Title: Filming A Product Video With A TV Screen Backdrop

Hey guys, so today we're going to be giving you a breakdown on our recent shoot that we did,
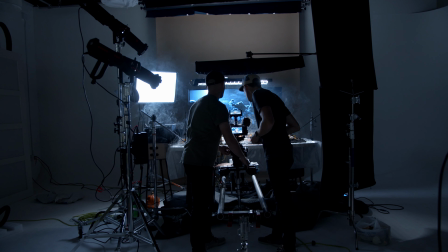(0:05)
and it's a bit of a smaller shoot, a little bit of a quicker shoot, but we think it's a pretty cool one. Without further ado, let's get right into it. So first of all, what is the product? The product that we're doing is actually called the Pumpkin Gaffer, and what it is is a little light for lighting your jack-o-lantern.
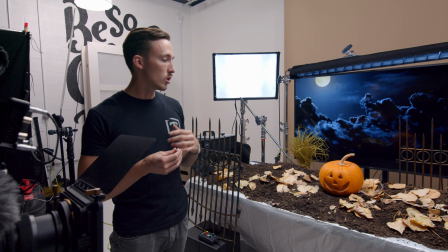(0:27)
It's an alternative to a tea light or a candle or any of that type of stuff and the great thing about it is it has these little feet that you can stick into the back of the face that way when you look into the jack-o'-lantern you don't see the tea light, you don't see the actual source of the light, it actually shines onto the back of the jack-o'-lantern more evenly lighting it. Hey, what are you doing over here? Oh, we're putting a little tea candle in there. Why? That's the enemy.
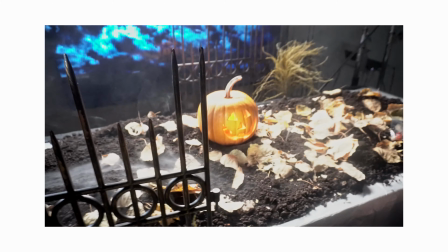(0:52)
I know, right? Well, we're trying to show how you can see the light in there. But the great thing is with these pumpkin little gaffers.
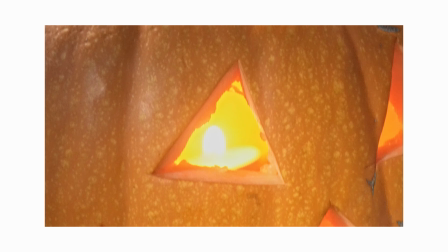(0:59)
Oh yeah, dude, I can see it right there. It's blinding me. It's just ruining the whole effect. It's like, does he have one really bright eye or does he have one really bright tooth? We don't know. So as you can see, this little guy pops in here.
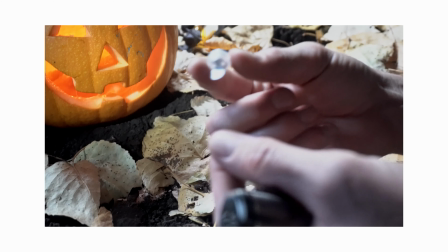(1:10)
It's like a little crystal ball. Just like that. And to turn it on, you simply pull that out. Voila.
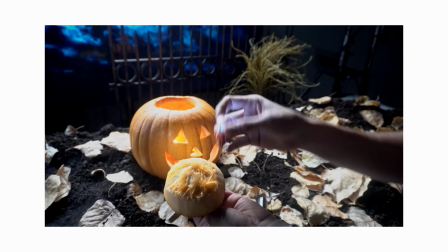(1:16)
Put it in. And then this, I'll show here. As you can imagine, back here on the inside, so you won't see the light, simply just presses in.
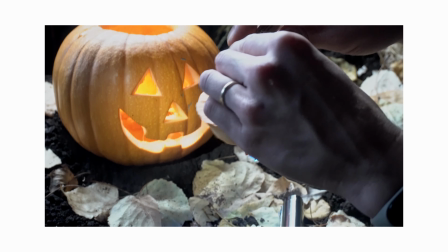(1:26)
there you go.
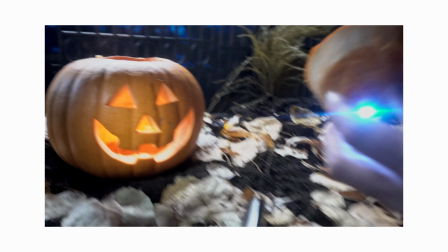(1:27)
So you can put it wherever you want inside the pumpkin without the viewer seeing where the lights coming from.
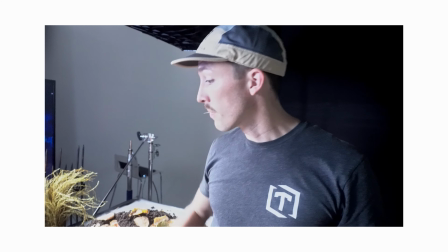(1:35)
And the pumpkin is illuminated without seeing the light. The cool thing is this is made by the same people that created the pumpkin gutter, which we made a short film about last year. Which was a bit of a longer film.
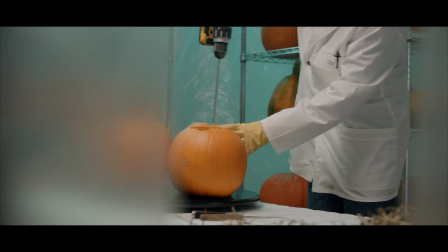(1:51)
So we're not doing something as as intensive as we did last year for that, but you can check out the behind the scenes that we did on that.
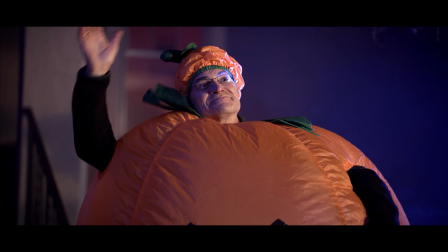(1:58)
We did a pretty extensive setup with some of those, so I'd really encourage you to check that out. But onto this product video and what we're filming here. So what we wanted to do is we wanted to film something within a day's time.
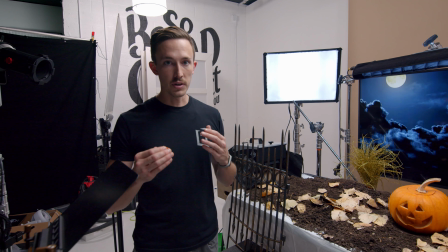(2:10)
We wanted to do it relatively quick just because we need to get this video out as the season's coming upon us pretty quickly here.
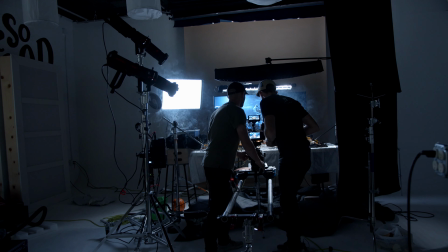(2:16)
So we decided that we were going to do something in studio, all one location, and try to kind of fake a scene
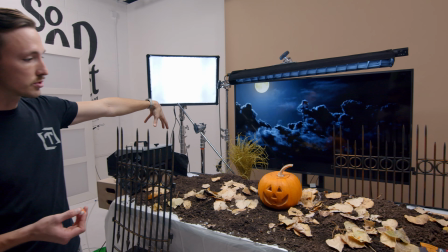(2:22)
using a TV as our background and a simple dirt type foreground setup that I'm going to be going over here in a second.
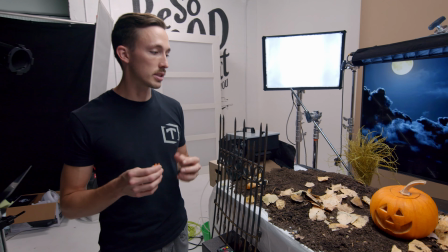(2:30)
We decided to do this, like I said, for time's sake to try to get this out quick so we weren't having to do a ton of different setups.
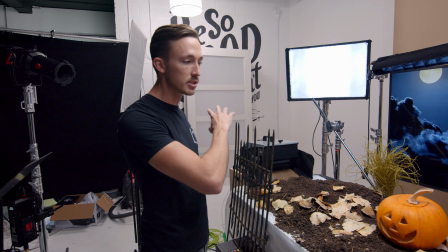(2:36)
And the great thing about this and the reason we wanted to show you is it's a really relatively cheap setup.
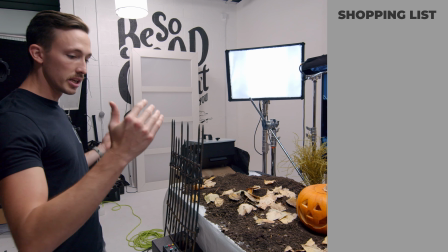(2:42)
Jumping right into it, the first thing that we did is we used a simple folding table.
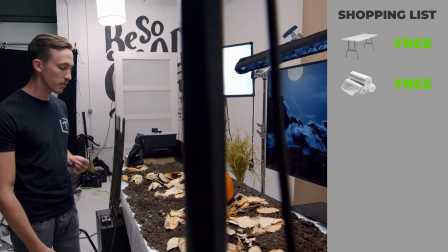(2:46)
We got some plastic just to make clean up a little bit easier for us so we did the plastic we got two bags of just
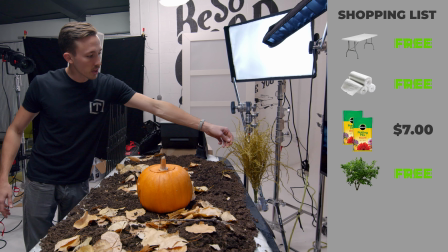(2:53)
basic dirt laid them down here we had some fake foliage that we had laying around that worked with the scene the only real thing that we actually bought
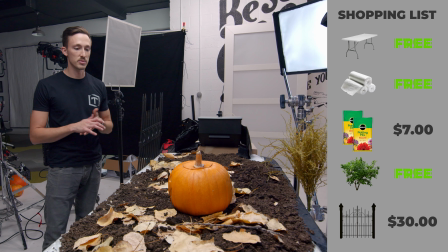(3:00)
was these spooky halloween fences that we got from spirit halloween we wanted to kind of dress up the scene a bit more and add a little bit of
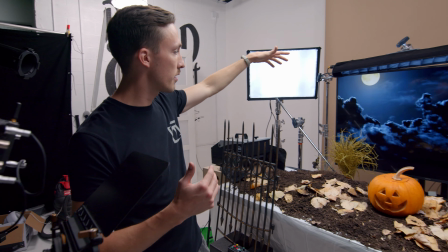(3:08)
depth to it and then for the background with the tv we just have a full moonlit kind of cloudy night to give it that blue
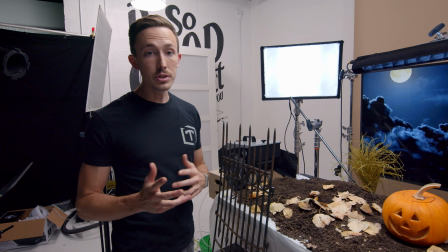(3:16)
kind of spooky look to it we also did do another scene where it is uh trees
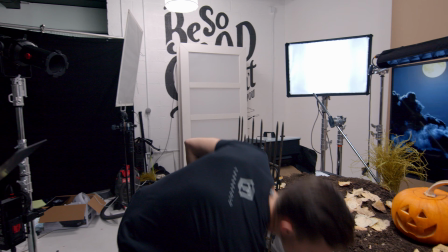(3:22)
and kind of a foggy tree scene in the background which is what we used these for in the scene
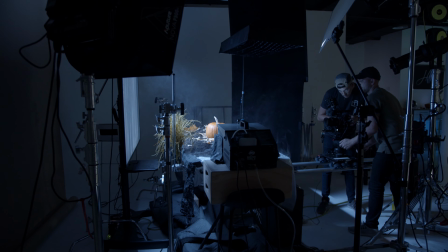(3:27)
and that one i thought turned out really good too it kind of blended the scene really nicely in the from the foreground into the background by doing this
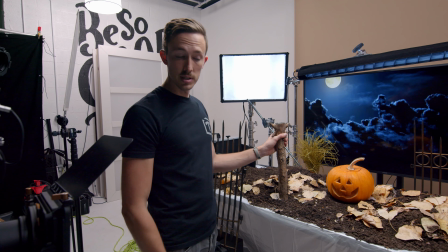(3:34)
just propping a few of these up and it looked like actual trees in the scene the other thing that i think really tied this entire
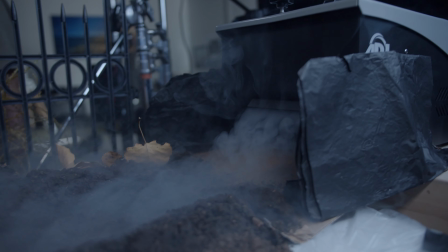(3:41)
scene together was the ground fogger. This thing was really essential or just a fogger in general, but the ground fogger was really, really critical because in my mind,
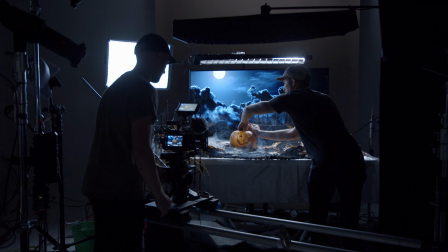(3:50)
what it did is it really helped blend the horizon of the foreground into the background. It kind of blurred that line. It made it difficult to distinguish where the foreground ended and where the background started.
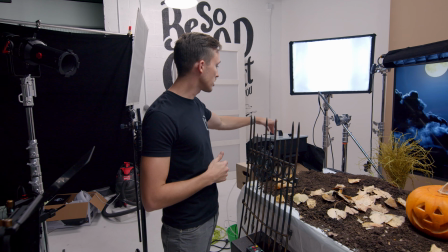(4:03)
So that's a pretty awesome piece of gear. It actually uses ice.
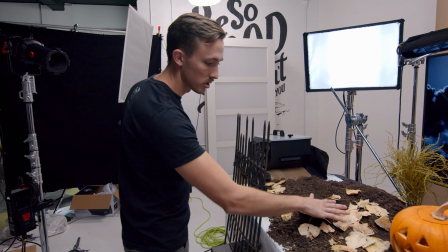(4:07)
So the fog goes through it and it kind of keeps the fog low kind of stays on the ground instead of just filling the space and we
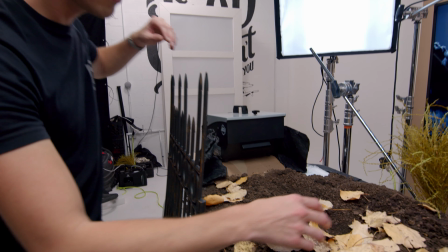(4:14)
actually kind of carved out a bit of a trench here as you can see we have a few of the leaves that have moved but we
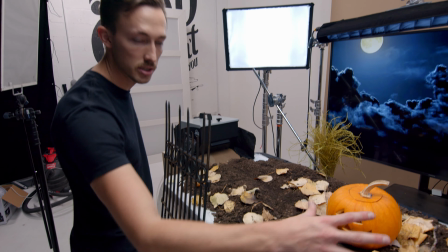(4:20)
kind of carved out a trench this kind of helped the fog move into the scene the way that we wanted we also use some you can just use
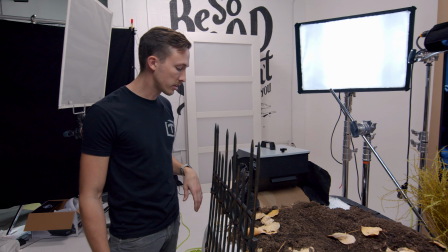(4:28)
foil but some foil and some cardboard to just kind of help direct the fog just because when we first started running it what was what
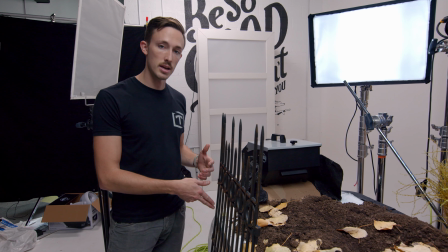(4:36)
what was happening is it was flowing over the side of the table here. So that's kind of how that setup worked.
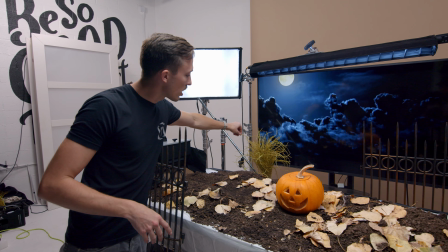(4:42)
Another cool thing that we wanted to add with the scene was if you notice in the spot, these fake plants actually had a little bit of movement to them.
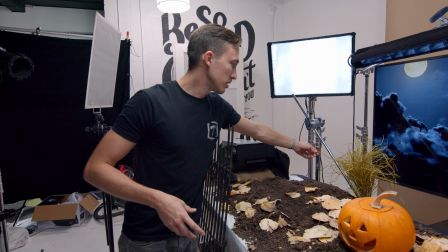(4:51)
So for that, we actually just had a few of our guys,
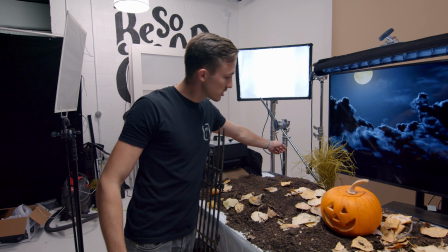(4:55)
Joel and Keaton were in the background and just giving it slight tugs like this just to help give it some movement.
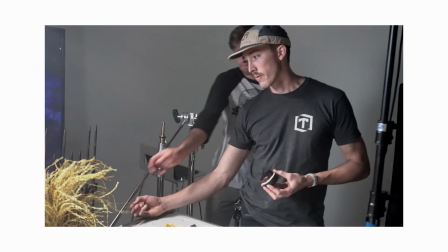(5:01)
Joel's getting his jiggling instruction. that's some really good jiggling.
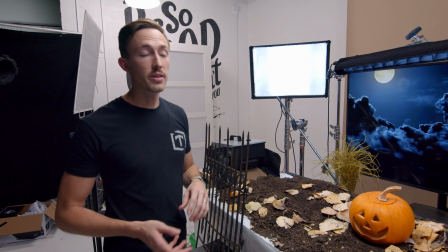(5:07)
Originally, our plan was we got a fan and we thought, well, maybe if we direct the fan in the right way,
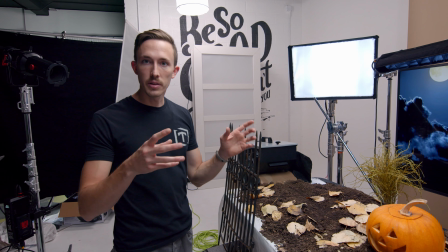(5:12)
we can get it to blow it just right and give it that really natural motion that we were going for,
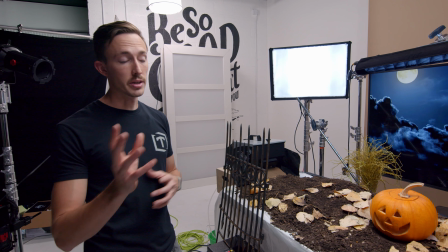(5:17)
but that really caused a lot of problems with the fog, as you might expect, even if it was directed away from it just because that fog really needs to be still, otherwise it goes all over the place.
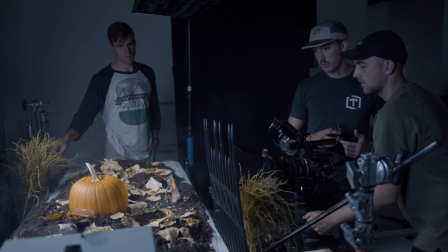(5:26)
So we just resorted to guys pulling on it and wiggling it.
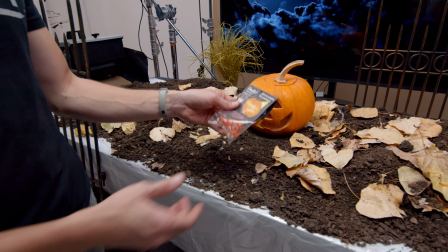(5:31)
So these were our two subjects in the scene that we were filming now one thing that we were running into and we're having a lot of issues with was
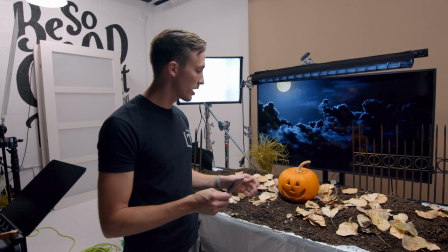(5:38)
glare we had the lecos and the different lights and a lot of different angles and we're getting hot spots and especially with this bag
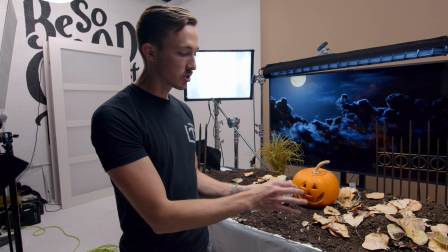(5:45)
and especially with this label we're getting really shiny spots so to combat that and to fix that what we ended up using
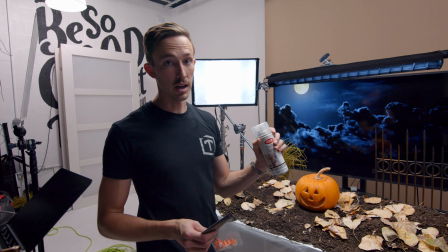(5:52)
was some dulling spray which this stuff works great and i would suggest everyone have it if you're doing any sort of product videos,
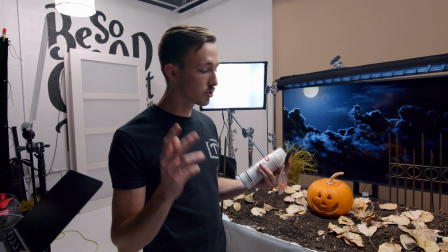(5:59)
I think it's super, super useful.
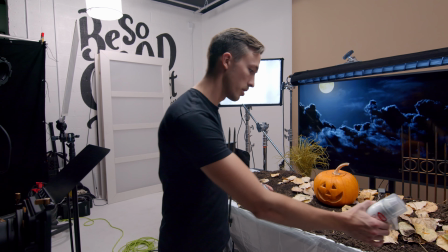(6:01)
So what we did is we just sprayed the label with a little bit of dulling spray, and it really helped the problem that we're having with the glare.
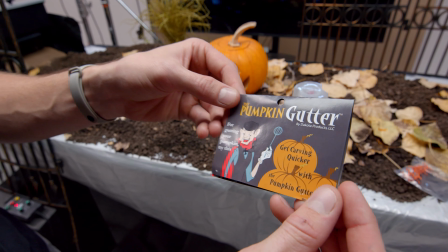(6:09)
So here's the texture that we have with the dulling spray applied. And here's the texture of the label regularly.
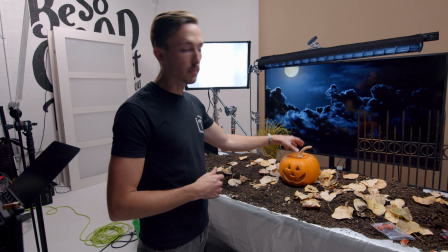(6:18)
So it made a huge difference, really, really helpful stuff. And we used it on the pumpkin as well, just because the pumpkin naturally did have some shiny spots to it.
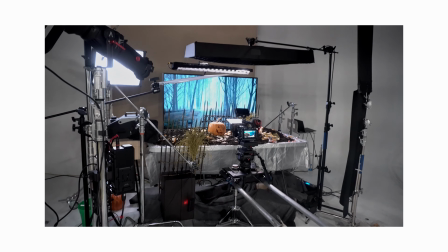(6:26)
All right,
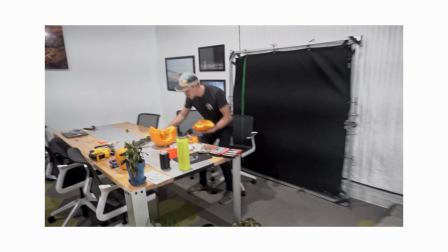(6:27)
we're taking a little intermission from shooting to do a little specialty shot where it involves cutting a pumpkin in half.
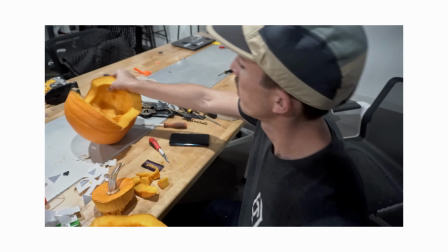(6:36)
There you go. We got pumpkin seeds. We got pumpkin goo. We got everything you'd want. Now we can get that sweet inside shot we're hoping for.
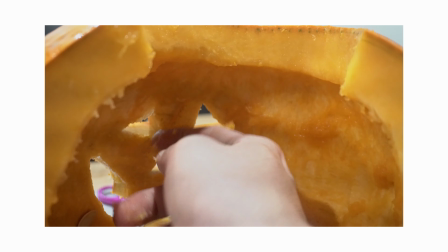(6:45)
Showing the installation of the pumpkin gaffer right in the forehead, right in between the eyes there.
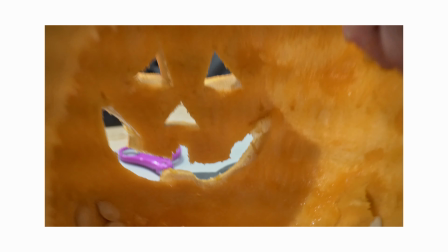(6:51)
Bing bong. There it is. That's how we'll get it or else. How would you get a camera and a pumpkin? you just can't do it.
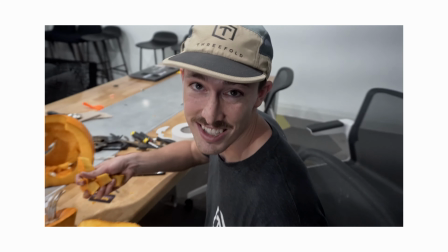(6:57)
A really tiny, probably a camera for ants would be what you need for that shot.
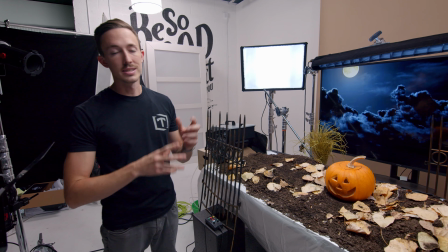(7:03)
Going into the TV bit a little bit more, I wanted to talk about this. This isn't a new concept. This isn't something that we came up with, obviously.
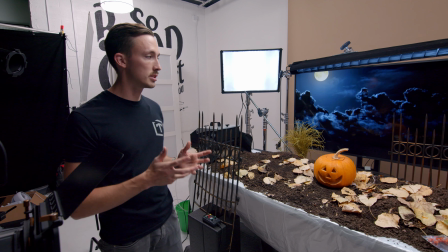(7:09)
This has been done a lot before, but the really cool thing about using a TV is versus something like a green screen is
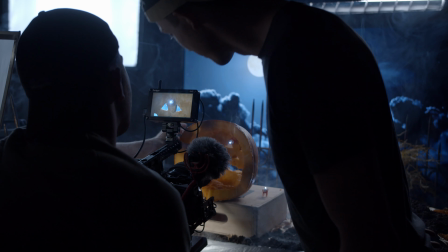(7:17)
the interactive light that you get when you're shooting with a green screen. Oftentimes you'll get a little bit of green spill.
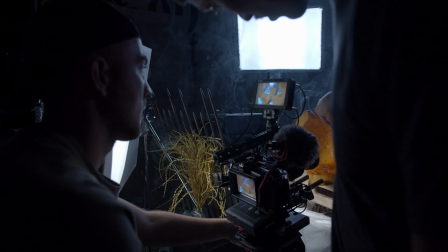(7:22)
When you're shooting with a green screen, if you're doing any type of dolly or movement with it,
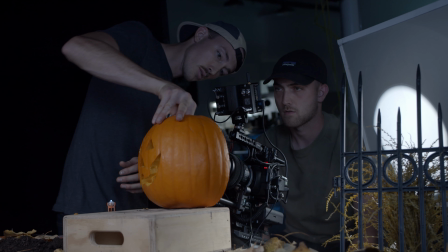(7:26)
you have to do a lot more work in post with tracking and your background and making it believable.
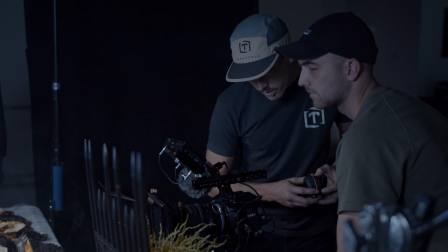(7:33)
When you're using a screen like this, you can do movement super easy and it really doesn't require a lot of post work if you do it right, you know, in camera.
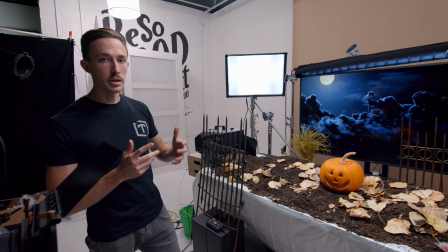(7:42)
So that's one great thing and like I said, versus having a green splash that's coming back onto your subject, you're getting that interactive light.
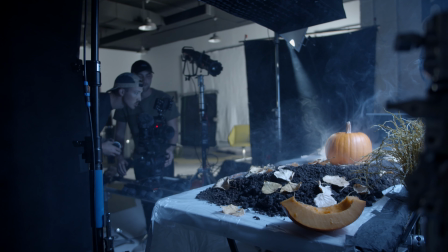(7:49)
So because we have kind of a blue background, you're naturally getting a little bit of that blue light spilling onto your scene.
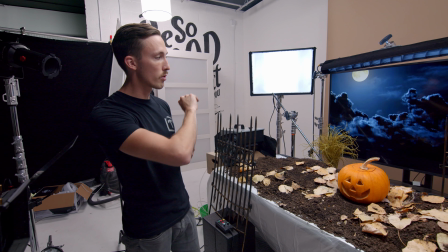(7:56)
With the tree scene, it was especially helpful because the horizon line in that image was very noticeable.
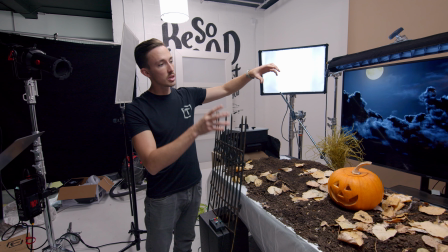(8:02)
So being able to adjust that image from the computer and being able to move it up and
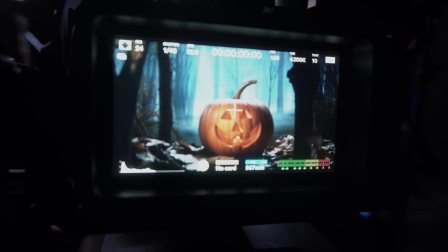(8:07)
down to get that horizon line to match up perfectly with our horizon line here was super,
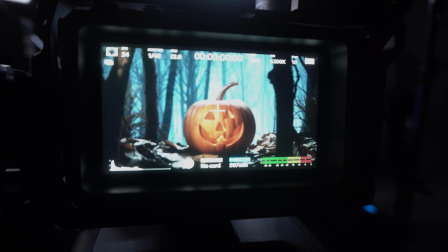(8:11)
super nice. And being able to see what it looks like in camera was awesome.